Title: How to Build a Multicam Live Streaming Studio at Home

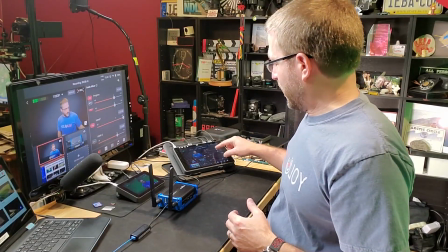4:10 I'm using the audio mixer going into the YoloBox right here so that I could adjust the audio coming in from the HDMI.
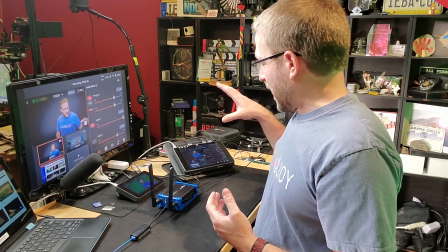4:17 I could make sure I've got audio levels and I do the recording in the YoloBox. Now in addition to the work that I do for YoloBox, I also have my own tech channel on YouTube, and I have a background for that. But all of this equipment is facing this way. Well, all of this equipment is on wheels. So when I want to do a tech video for my Aiba Tech Thoughts channel, all of this actually rotates. So I'm making use of both this wall and this wall in this corner of the room, and my studio rotates depending upon how I need to use it at the time. and that is I think a very good feature of making the best use of the space. So I'm only using this 90 degree corner in my home office for studio space and I have other areas for my desk and for some gear storage.
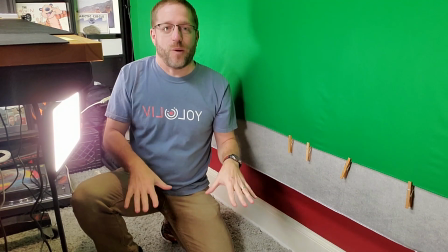5:12 I wanted to show you down here I actually put carpet in because carpet helps absorb the sound
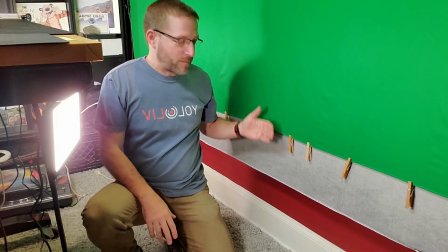5:17 and behind my green backdrop I actually have a gray backdrop which I have used for certain clients.
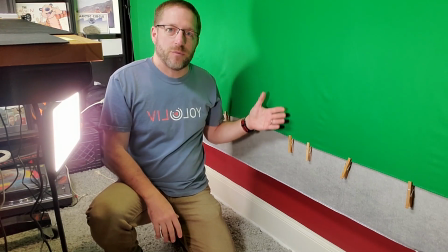5:23 And having dual layers of fabric also helps to absorb sound that would bounce off the wall.
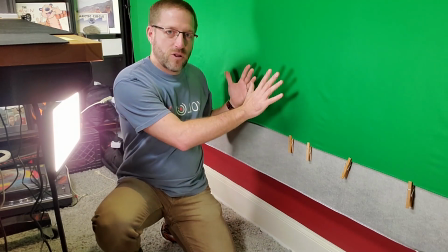5:28 So I've got the carpet on the floor, I've got fabric along the wall, and I've got sound tiles on the ceiling. And all of this helps to absorb the sound and make it sound less like a small home office and more like a studio. It doesn't cost a lot of money, it doesn't take a whole lot of time adding a throw rug, putting up some sound tiles, having some fabric on the wall all that really helps that sound less echoey less like you're in a small room in your house you can also see back there i've
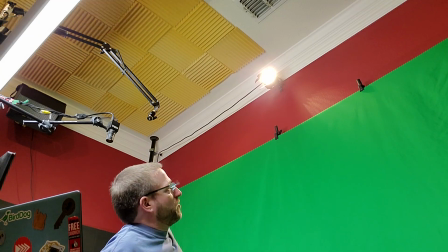5:59 got a little uh hair light and that light has a cable that goes over and back and since i can't necessarily reach it i have
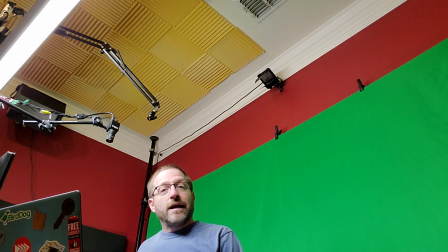6:06 a remote control for that switch and i can turn that off and i can turn that on so that when i'm ready to record something,
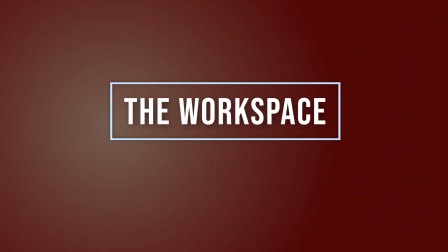6:14 I have a little backlight. And here you can see how it looks for me, my microphone.
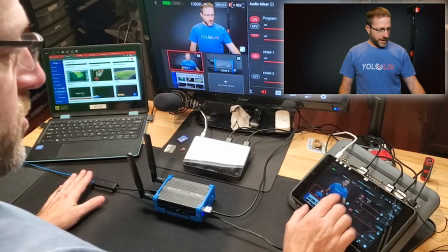6:21 And then here I've got my YoloBox so I can switch between my camera views, switch to this.
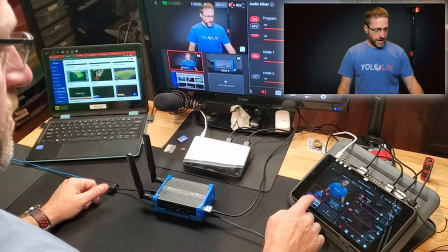6:27 And then if this uses software, the software is over here. I can bring up my laptop and make that part of the program.
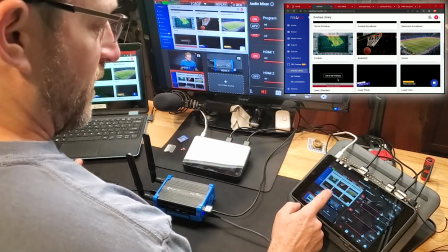6:33 And the YoloBox definitely makes it very easy for me to say,
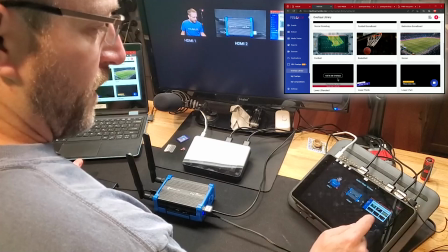6:37 you know what I want to add picture-in-picture with computers the backdrop next
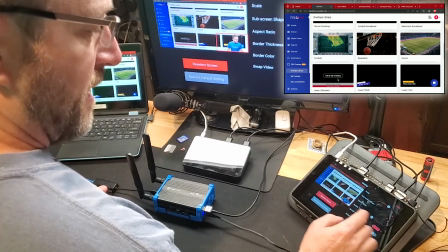6:42 and me in the foreground next and then of course I can make myself a little bigger
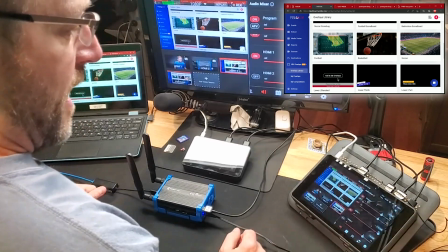6:47 and done and then this way I can bring it up
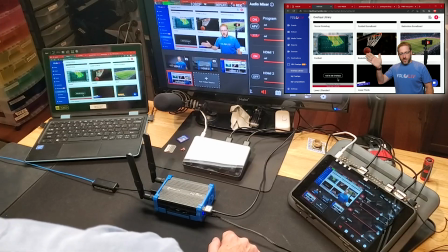6:53 right here and I can be referring to things that are on the computer screen over there but I could be pointing
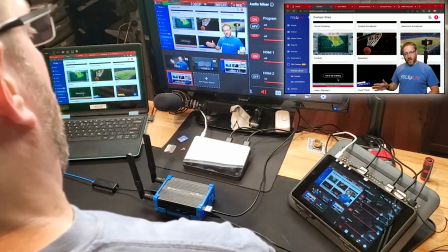6:59 to them in the video so the people can see both me and what I'm referring to and I find that very helpful for tutorials.
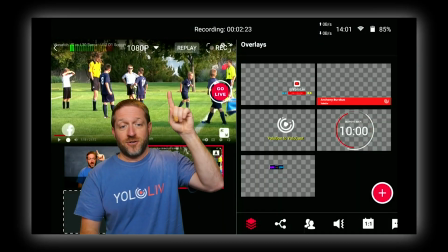7:07 So you can see audio meter, my video standard, replay, and now my recording indicator. It's bigger, it's blinking, as well as the recording counter at the very top of the screen. All very welcome. We'll get to the replay in a moment, but first let's go over here with the YoloBox.
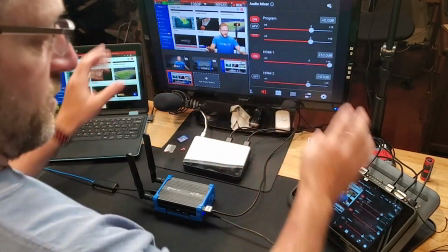7:24 I can both see the entire interface of the YoloBox or with the tap of a button.
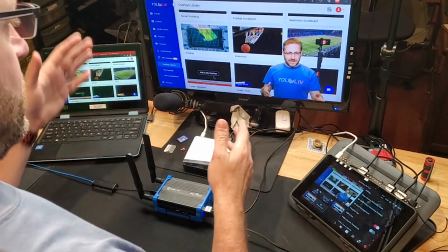7:29 I can see just the program over here, making it easy to double check how the green screen looks, how the lighting looks,
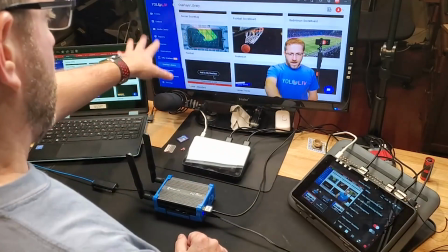7:36 and also you know any content I might have in the shot and then also go
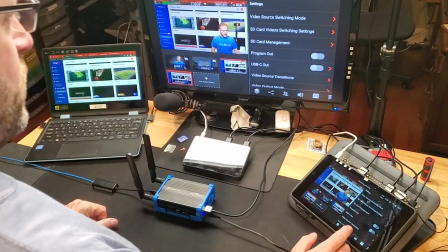7:41 back and be able to see what else is going on in terms of like camera
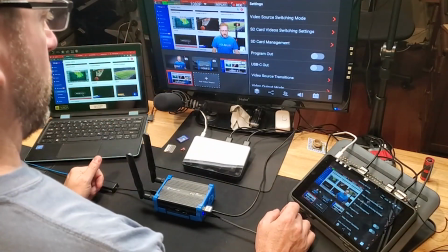7:45 angles and other things that are that I've got in the show.